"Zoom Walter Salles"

Um thriller existencialista que marcou a estreia de Michelangelo Antonioni na indústria do cinema norte-americano. Uma reflexão sobre o tédio causado pela rotina, tema recorrente no universo de um diretor italiano. No quadro Start de hoje, o diretor Walter Salles lembra de uma cena de profissão repórter.
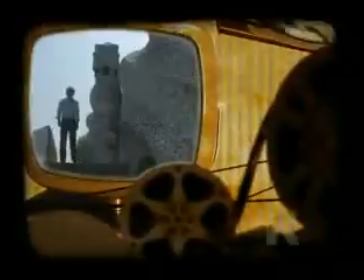Passageiro, profissão repórter, é final do filme. O personagem do Nicholson, que se chama Loki, está num hotelzinho.
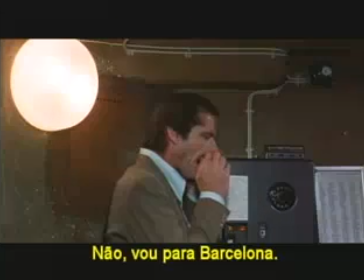Ele trocou de identidade com um personagem que tinha morrido no início do filme. E ele sabe que aquele personagem com o qual ele trocou, aquela pessoa com o qual ele trocou a identidade, o passaporte, é alguém que vai ser morto naquele momento, naquele hotel. Então, quando ele deita ali, ele já sabe daquilo.
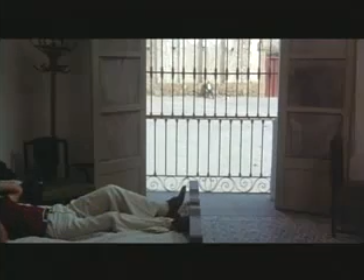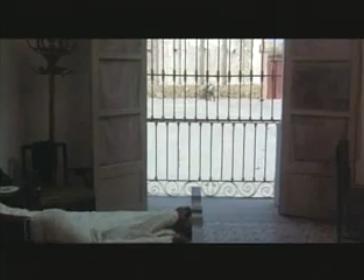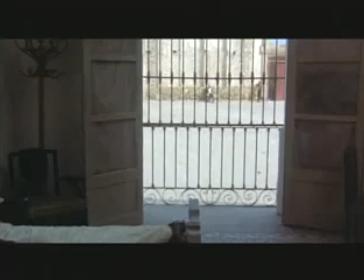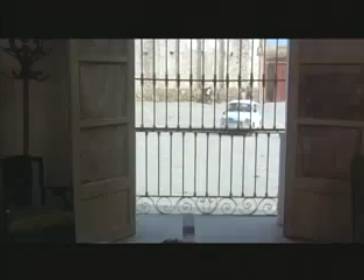E a câmera está nele, vai saindo, vai saindo, vai saindo. Demora bem uns quatro, cinco minutos.
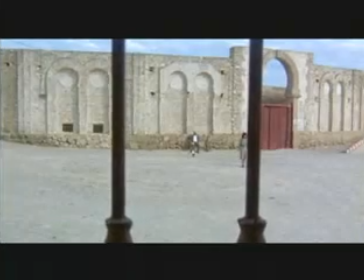E aí ela sai do quarto pela janela, você não percebe bem como.
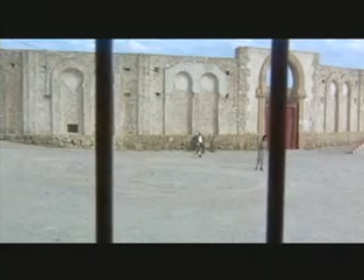Ela panoramiza, você vê uma praça meio abandonada, um barulho meio estranho.
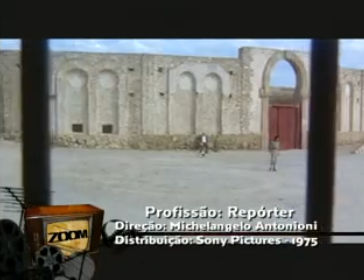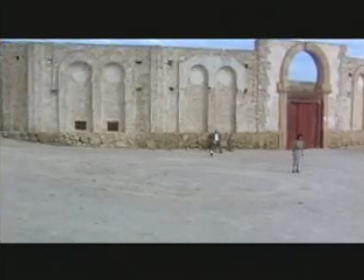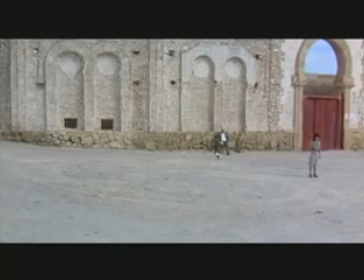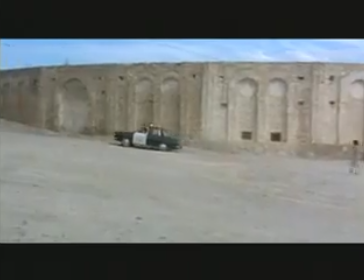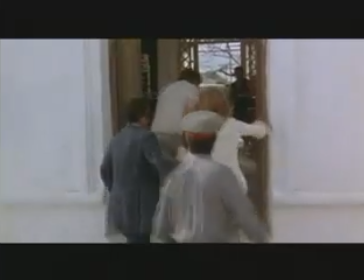Quando a câmera volta para dentro do quarto O personagem do Nicholson já está morto Você não viu como é que aconteceu E o cinema está todo ali Não somente na utilização da gramática Mas no fato de que o que você mais sente Às vezes é aquilo que você não vê Então tem um crítico que escreveu que o Antonioni Ele é um cara que abre a porta dos sentidos
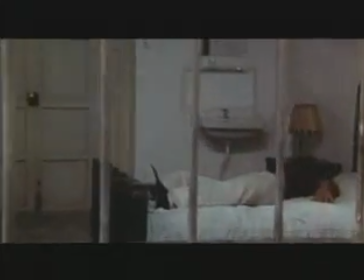Ou a janela dos sentidos no cinema E essa cena, ela te dá isso, que você sente toda a dor daquela morte,
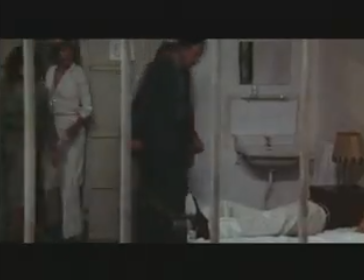e muito mais do que se ela fosse filmada em ON. Ela é toda fora de quadro, e ela é poética, expressiva. Essa é uma grande cena mesmo.
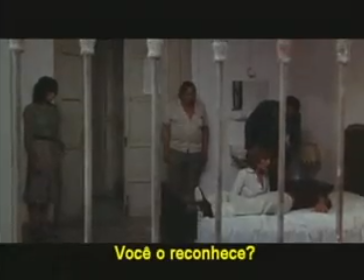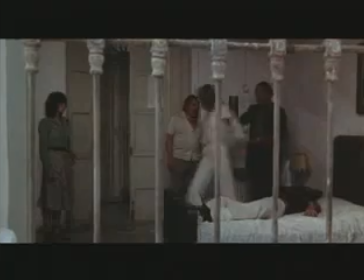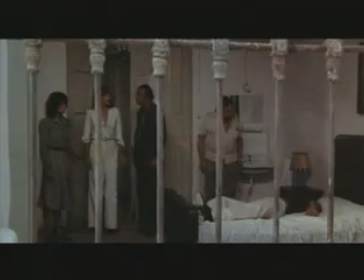Sim.